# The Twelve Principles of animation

Take this scene, for instance, when it loops back around. I'll rewind that for you.
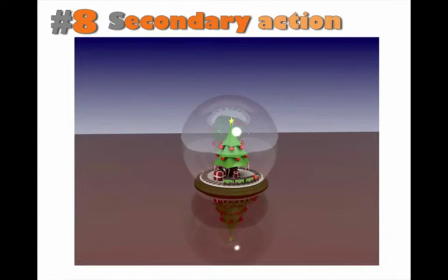16:51 Everything is in flux. Once again, it's to promote realism. You don't look out of your window in the morning and just see a car riding past. Leaves are blowing down the street. There's someone opening a door. The clouds are moving in the sky.
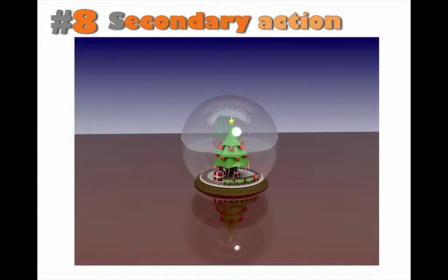17:07 Everything is in flux and it gives you this idea, this deceptive idea of realism.
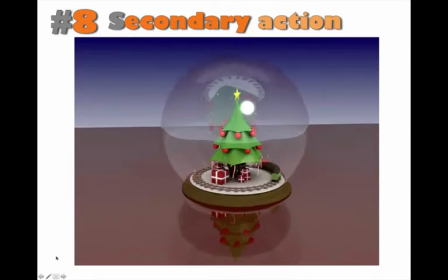17:13 And if you take, for example, now, you'll probably, when you've watched this for the first time, you probably don't even notice that, you know, half the stuff that's going on.
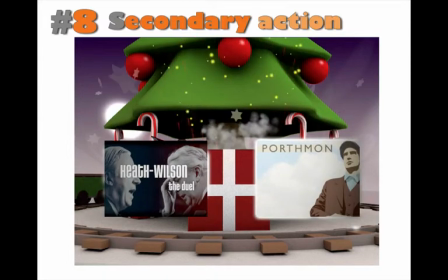17:23 But you have stuff falling, you have the fireworks going off, the smoke drifting off,
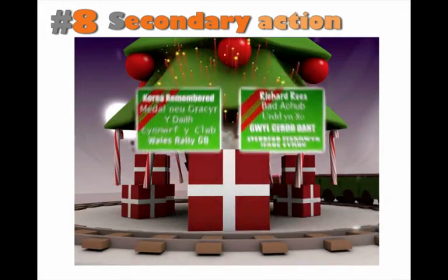17:28 the train going round and round, which is also blanking out the test plates.
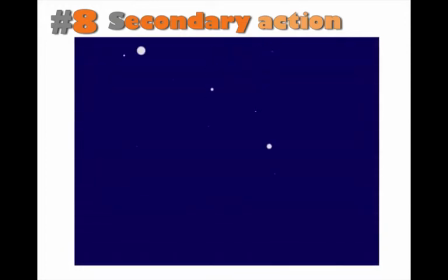17:35 This is secondary action in process. If you want to see that quickly again.
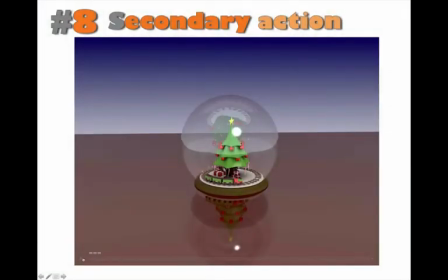17:40 Basically, it is a really great way to, like I say, to populate a scene with movement. And if you'll just bow with me, my computer catches up with itself.
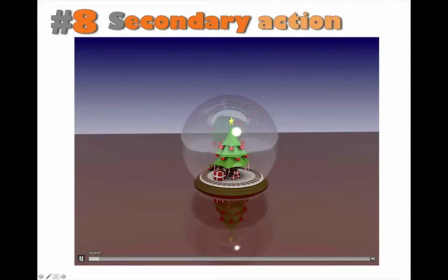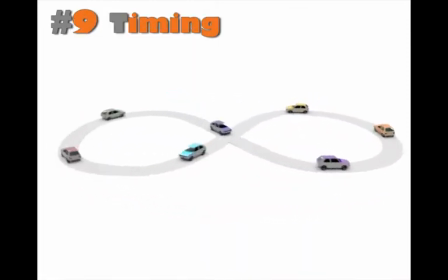18:04 Okay, timing. Okay, right,
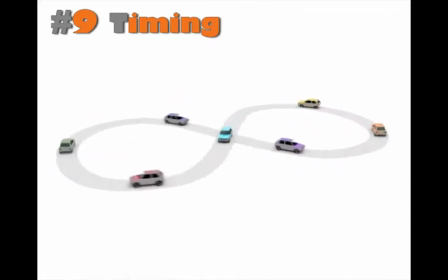18:08 I'll go out on a limb here and say timing is the most important aspect or principle for animation.
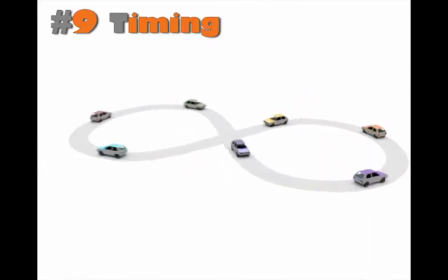18:18 If your timing is not correct, your animation just will not look right.
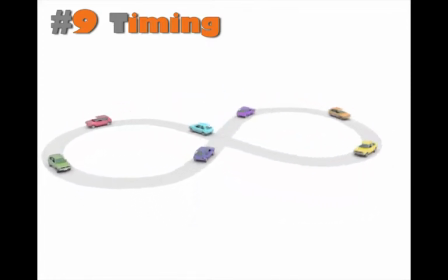18:24 It won't matter how well you draw, how well you 3D model, how brilliant your lighting is, your textures, nothing will matter if the timing is out.
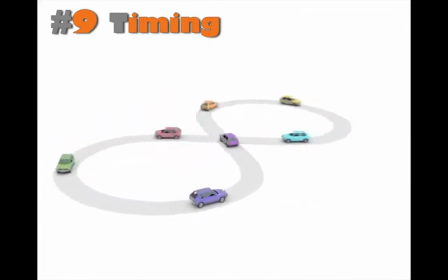18:33 So I put this example together quickly to show you how you can get correct timing on my little floating drag car race.
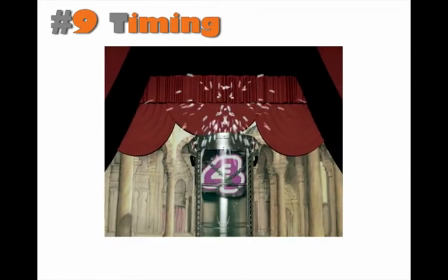18:43 Okay, so timing. In this example, this was a little sting I did for E4.
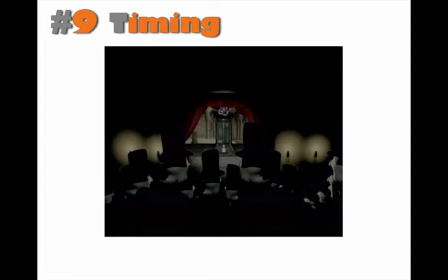18:54 I had 50 seconds to put this. The duration was 50 seconds, no more, no less. So I had to have everything timed perfectly.
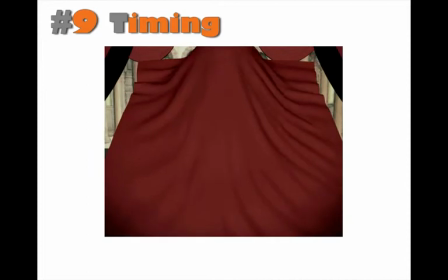19:02 So the little man had to shake, jump, splash, shake around, curtain comes down and he's out the front, takes a bow.
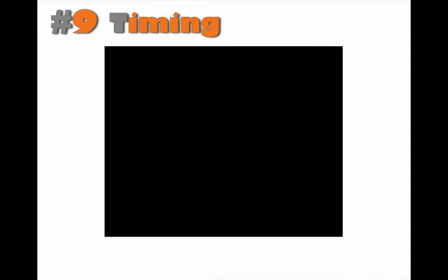19:11 So it was all about the timing.
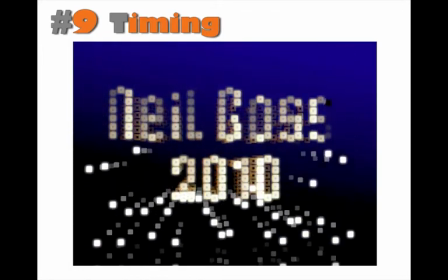19:16 Now timing being one of the most difficult things to get together and to get your head around.
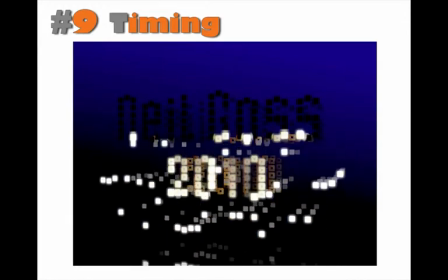19:23 In modern animation you have quite a few awesome tool sets that will help you out with it.
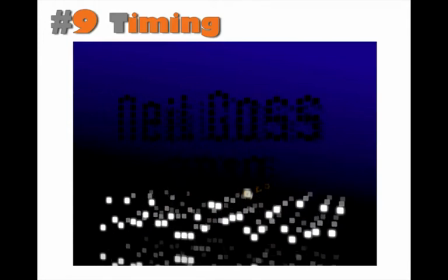19:31 Just as an example, if you learn to code correctly, I did this.
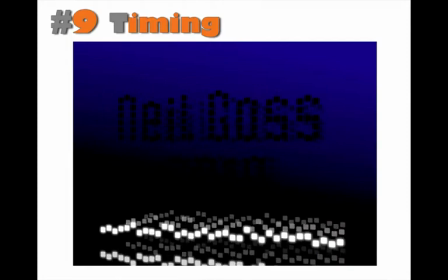19:38 This isn't hand animated, this was animated in ActionScript.
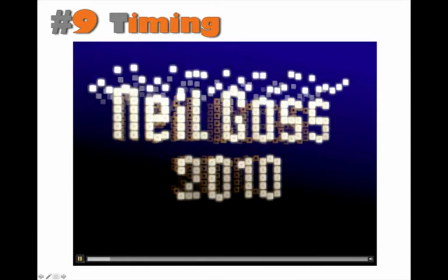19:41 Basically what I wanted, I wanted my name to light up in lights as other lights touch them.
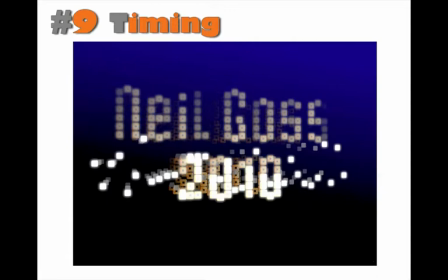19:48 So when one of these little pixels dropped down and touched a light that was in my name, I wanted that light to then spark to life and then fade. Now, it's easy enough to animate with one little spark,
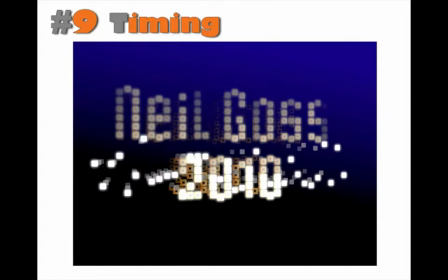20:03 but if you throw into the mix that I wanted almost a hundred of them duplicated three times to give a 3D effect, and I also wanted the movement to be random or to certainly appear random, I didn't want to have to animate each one individually. it just would not have been worth it.
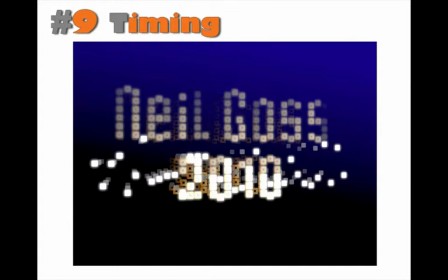20:23 It would have taken me forever for very little result. So what I decided to do was use collision detection, which you can't animate, but the computer understands it. So if you use a small program and say, right, okay, whenever this pixel touches this pixel,
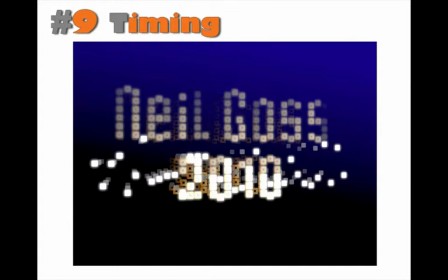20:37 I want this to happen, you can get some really, really big effects very, very quickly using it. Now, the reason I brought this up is because this is, you know, This is one of the principles that you can really be helped out with with modern tools.
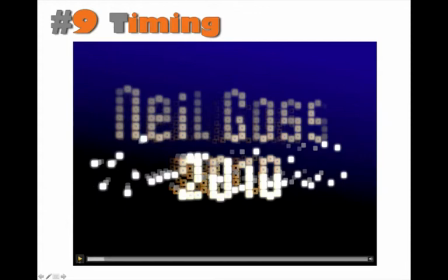20:54 So if I play the animation through you can see this random drop of it.
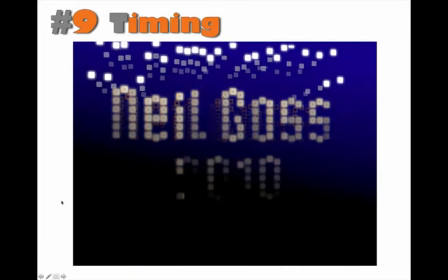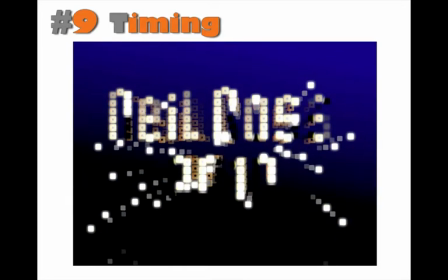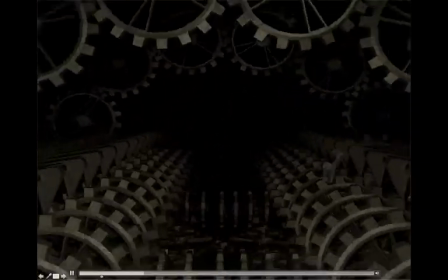21:09 Another piece for timing. This was an absolute nightmare.
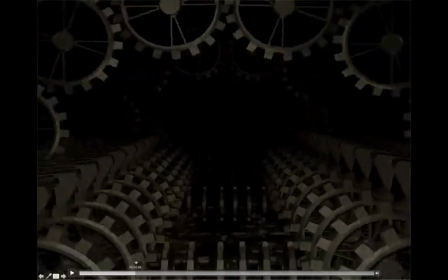21:14 In fact I would not have been able to do this if I had not been able to use expressions and code to get everything running in the same,
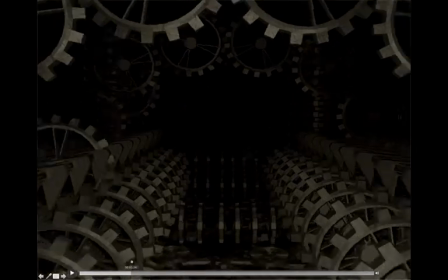21:23 you know, in synchrocy. Very, very difficult piece to time.
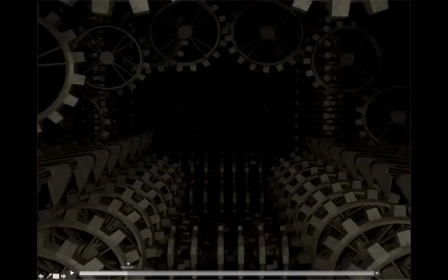21:29 Actually, the animation took a lot longer than I anticipated simply because I thought that I could do it by hand and then I had to go back to the drawing board
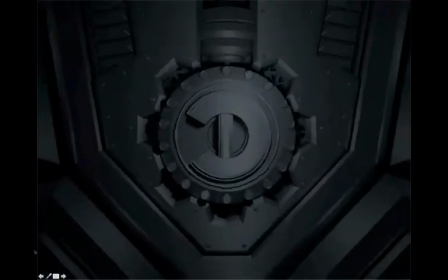21:39 and re-time it using code.
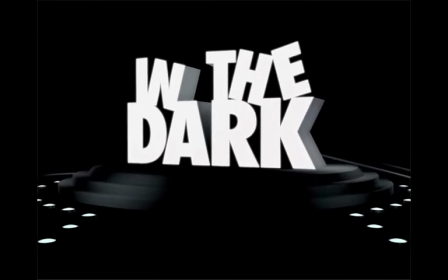21:45 And it was done for, obviously, In the Dark Productions. and I think they were happy with it.
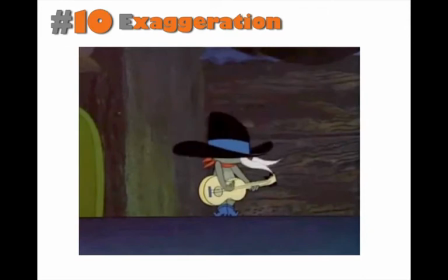21:53 Okay, exaggeration. This one is, how do I explain this one? Okay, exaggeration is used to get over to your audience an action
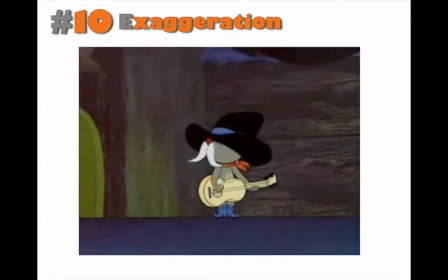22:09 that may well have been overlooked maybe or may have seemed inconsequential.
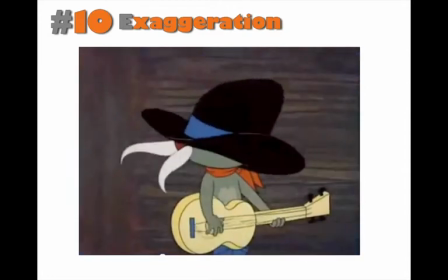22:17 So we use exaggeration to really get the audience to focus on that one thing that you want them to see.
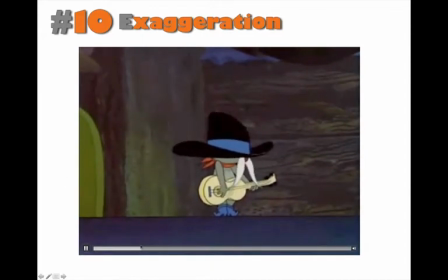22:26 I've used this example here, I've got to be honest,
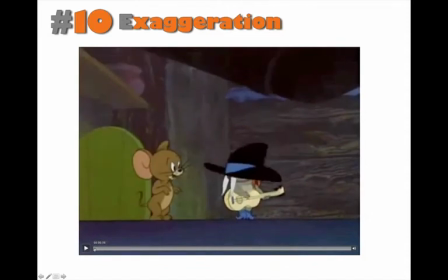22:29 it's one of my most favorite animations and this is Daryl Hannah,
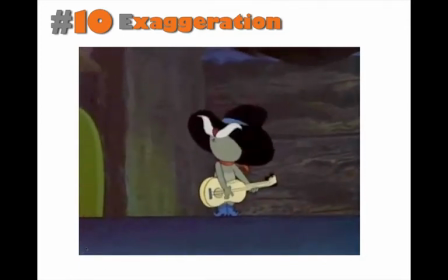22:36 Fred Quimby's Tom and Jerry. Absolutely brilliant.
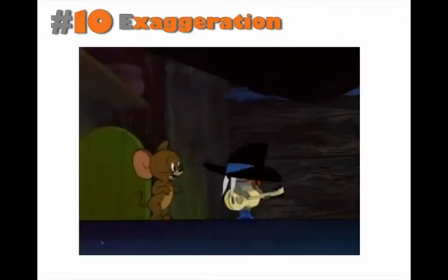22:42 They were the masters of this. Exaggeration is paramount in their cartoons. Okay, so what exactly is exaggeration?
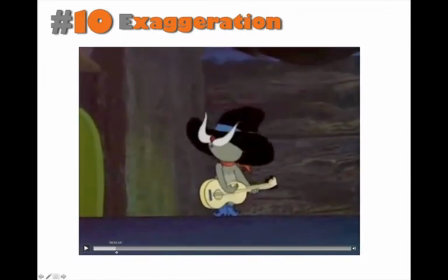22:53 Okay, well first of all, have you ever seen someone play a guitar like that? No. Nobody plays a guitar like that. It might look like they're playing guitar like that but they don't play guitar like that. Have you ever seen anyone's moustache move like that when they talk? No. Or swing around when they turn their head? No.
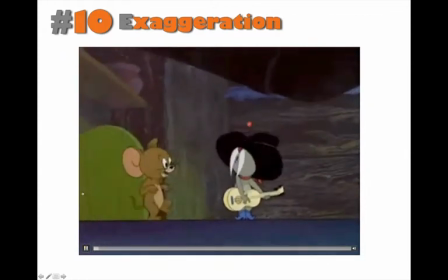23:09 It's exaggeration but when you watch the clip back it's just absolutely perfect.
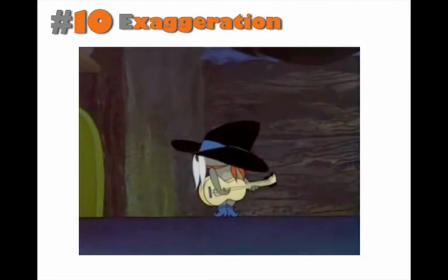23:19 Really really amazing. I can't say more for the skills of the guys who put this stuff together. It's absolutely incredible.
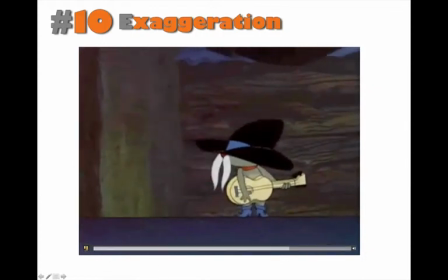23:30 But exaggeration, yeah, a really really good tool to use to portray an event.
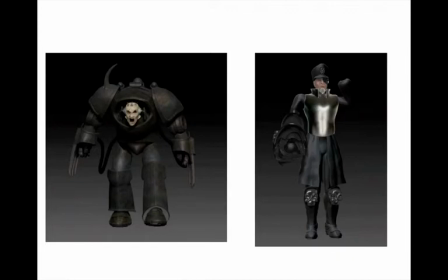23:42 And you don't just need to animate exaggeration, you can incorporate it in your design. Take for instance these two I did for a Dawn of War mod. If you look at this guy here, he's supposed to be human or humanoid.
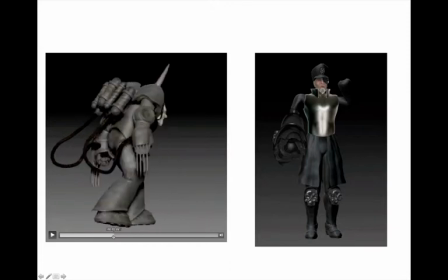23:58 He's in this gigantic set of metal armor which no human would ever be able to carry. But the thing is, if this guy was actually real, his shoulders would have to be about six foot wide,
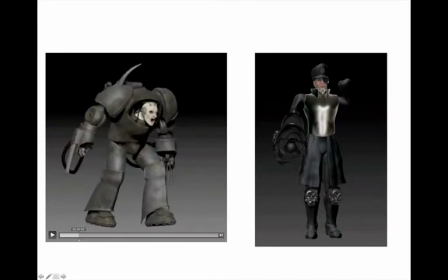24:12 his legs would have to be longer than his arm span, and then his arm span is just ridiculous, his hands would have to be the size of a, I don't know what, like dinner plates,
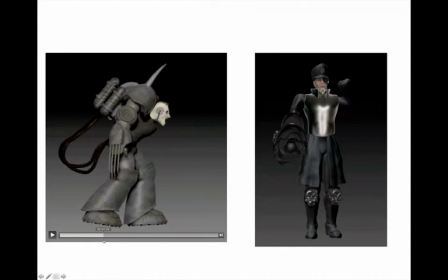24:24 but for some reason when you put something like this together, you can still make it believable, you know, it still has that you know I think what works with this one is that although he is humanoid he's got a pretty inhuman face and it sort of cuts it you know that you could believe it.
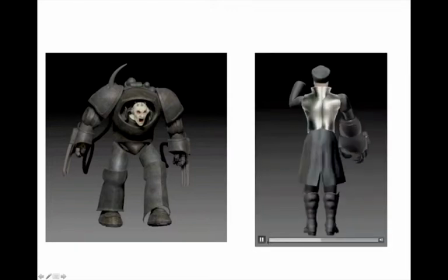24:44 Same with this guy on the right this is Commissar Yarek. He's supposed to be 70 and it turns out he must be pretty strong because he's got an arm made out of metal that probably weighs more than he does.
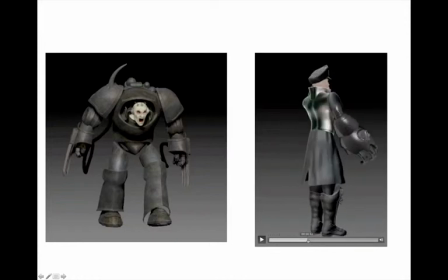24:59 And I don't think that you'd be able to walk in a street, probably walk in circles.